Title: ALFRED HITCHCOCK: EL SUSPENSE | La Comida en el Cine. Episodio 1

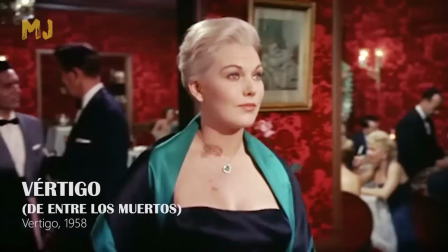(8:12)
En Vértigo,
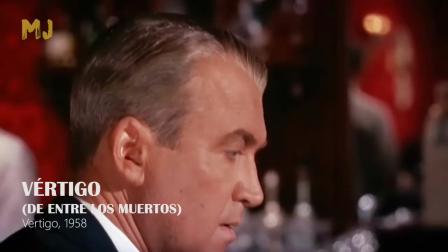(8:13)
James Stewart se enamora perdidamente de Kim Novak en cuanto la ve asomar de entre las paredes rojas del restaurante Ernest de San Francisco.
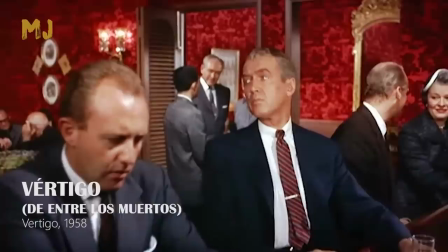(8:24)
Su vida de marrones y verdes apagados dará un vuelco a partir de este momento de rojo intenso.
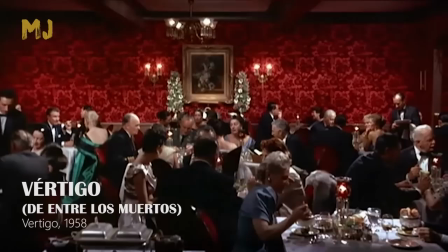(8:30)
Este traveling que parte de él bebiendo en la barra y acaba en ella mientras come con su
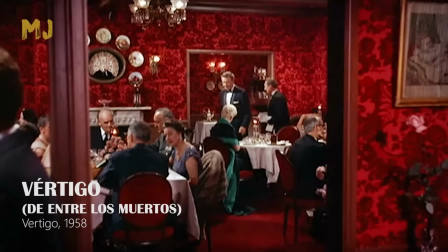(8:35)
marido en el comedor viene a reforzar la idea expresada en una secuencia anterior.
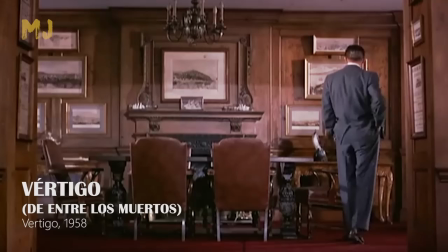(8:41)
En concreto, el reencuadre, mismo efecto que vemos cuando el marido contrata a James Stewart.
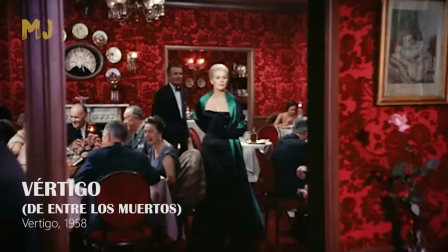(8:48)
Este reencuadre alude a que esos personajes están haciendo una representación, como si de una obra de teatro se tratara.
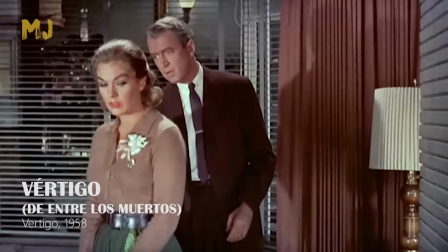(8:57)
Estos detalles, que pasan desapercibidos para el espectador, son muy importantes para hacer creíble y dar complejidad a una historia.
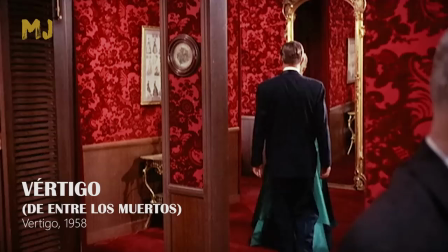(9:06)
Mirad cuando la pareja sale del restaurante.
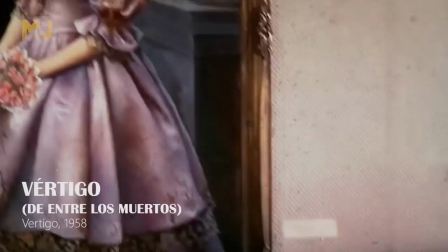(9:10)
Allí Hitchcock sitúa un espejo en el que ambos se ven reflejados, otro aviso de sus dobles intenciones.
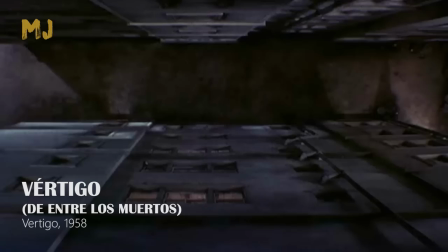(9:17)
El restaurante volverá a aparecer en dos secuencias posteriores, pero con una función diferente que no vamos a desvelar.
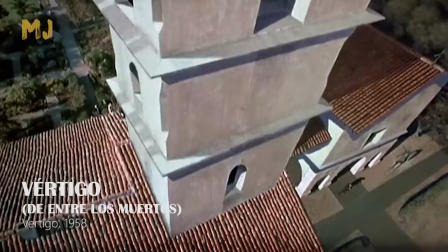(9:25)
Esta película está repleta de sorpresas y giros inesperados que hacen que su primer visionado, como en Psicosis, sea especialmente emocionante.
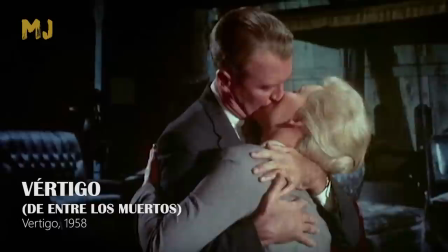(9:35)
Es la obra más fascinante del director inglés. Incluso sus colaboradores habituales estuvieron más inspirados que nunca,
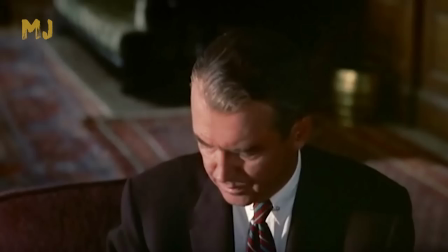(9:42)
especialmente el fotógrafo Robert Burks y el músico Bernard Herrmann.
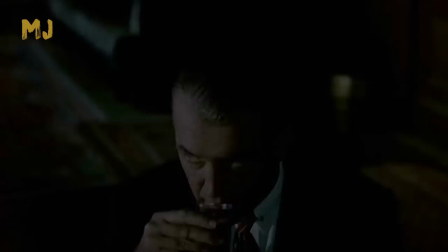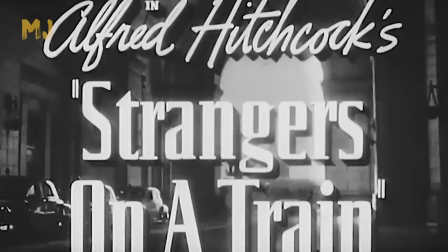(9:52)
En muchas de sus películas Hitchcock relacionaba la comida con el sexo. Por ejemplo, en Extraños en un tren vemos una muestra bastante evidente.
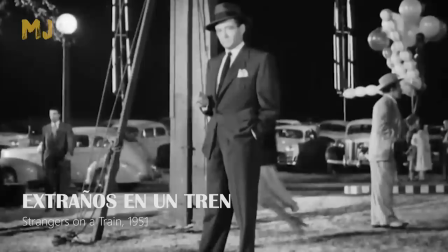(10:01)
La infiel mujer de Farley Granger chupa un helado mientras mira a Robert Walker.
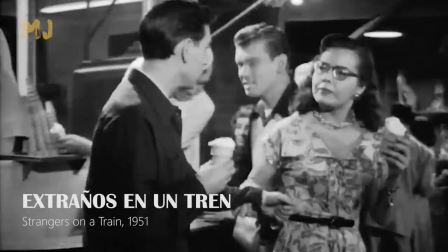(10:07)
La forma en que come el helado y su rostro en primer plano son más que suficientes para dar a entender qué desea esa mujer.
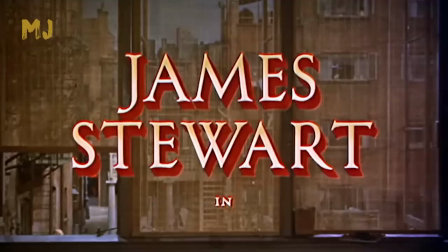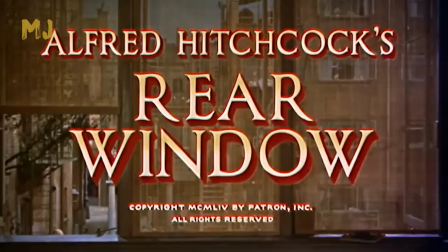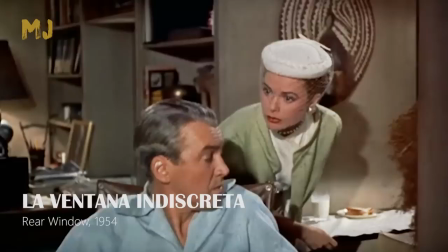(10:25)
La ventana indiscreta, bajo su apariencia de thriller, es en realidad una radiografía sobre las relaciones de pareja.
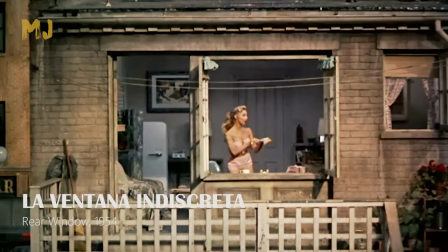(10:32)
James Stewart y Grace Kelly son, como todos los vecinos a los que espían,
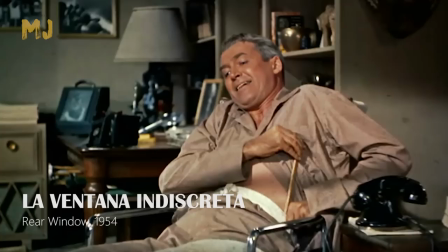(10:37)
parte de ese estudio y las referencias al terreno sexual son más que evidentes.
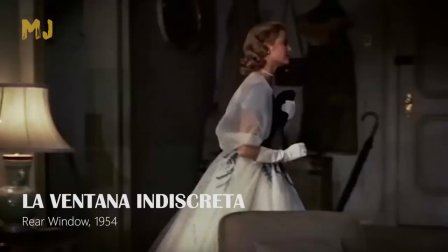(10:42)
¿Qué es esto si no?
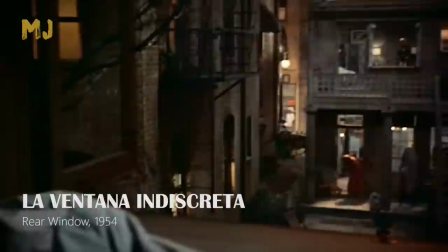(10:47)
Durante la noche vemos a Grace Kelly por primera vez, preciosa y espectacular.
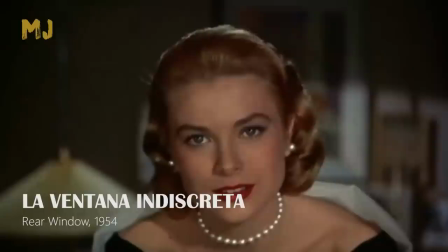(10:52)
Lo primero que vemos de ella es su sombra reflejada en la cara de James Stewart. Luego, un plano subjetivo de Stewart, aunque esté dormido,
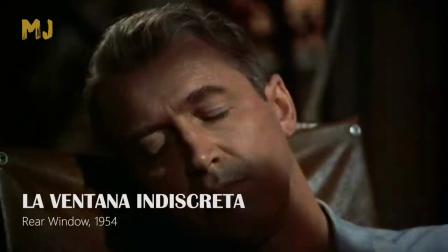(11:00)
aún no ha abierto los ojos, por lo que Grace Kelly literalmente se está abalanzando sobre el espectador.
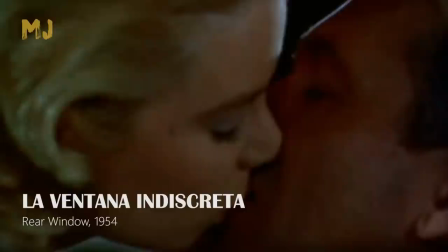(11:07)
Finalmente, ves a Stewart y le le pregunta por su pierna escayolada. A continuación, le pregunta...
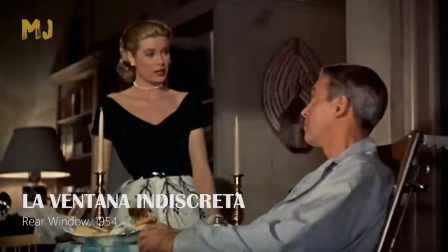(11:16)
Inician aquí una conversación de pareja que irá derivando hacia una discusión sobre el compromiso, al parecer bastante frecuente.
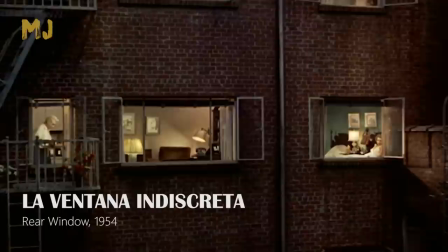(11:25)
Ella, que es una chica con clase, no le traerá de cena cualquier cosa.
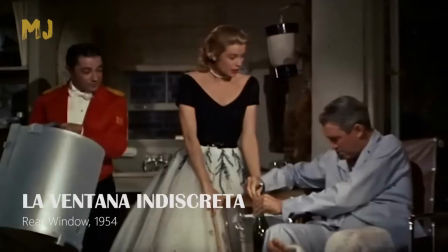(11:29)
Ha encargado una langosta a la Termidor en un restaurante de lujo, el Club 21, para beber un Montrachet Bourgognese.
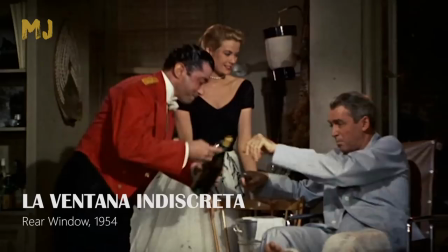(11:39)
Las dificultades de un escayolado Stewart en abrir el vino demuestran su incapacidad para casi cualquier tipo de acción.
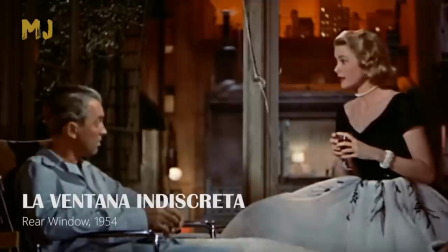(11:46)
Mirad qué plano mientras toman el vino.
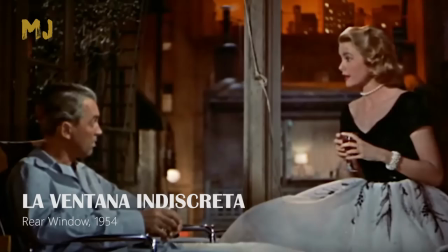(11:49)
Aunque están juntos con una luz ardiente de fondo, el marco de la ventana parte el encuadre y los separa.
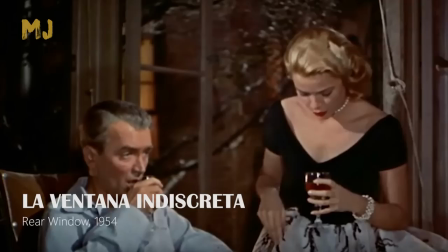(11:56)
Ella rompe esta separación cuando le pide compromiso, pero James se esconde en el vino para evitar la conversación.
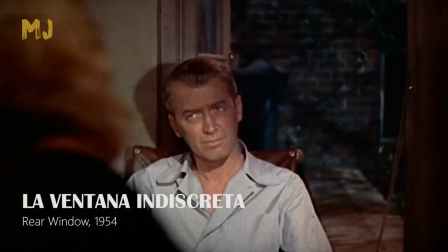(12:03)
Grace no bebe, porque lo que está hablando es demasiado importante para ella, hasta que James corta de raíz la charla.
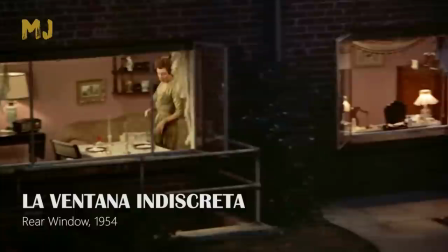(12:10)
Es entonces cuando Grace sirve la mesa.
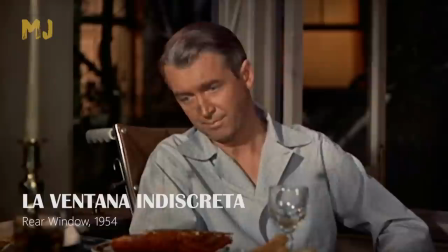(12:15)
Volven a hablar de los vecinos y de sí mismos, llegando a la conclusión de que la cena es el mejor momento para James.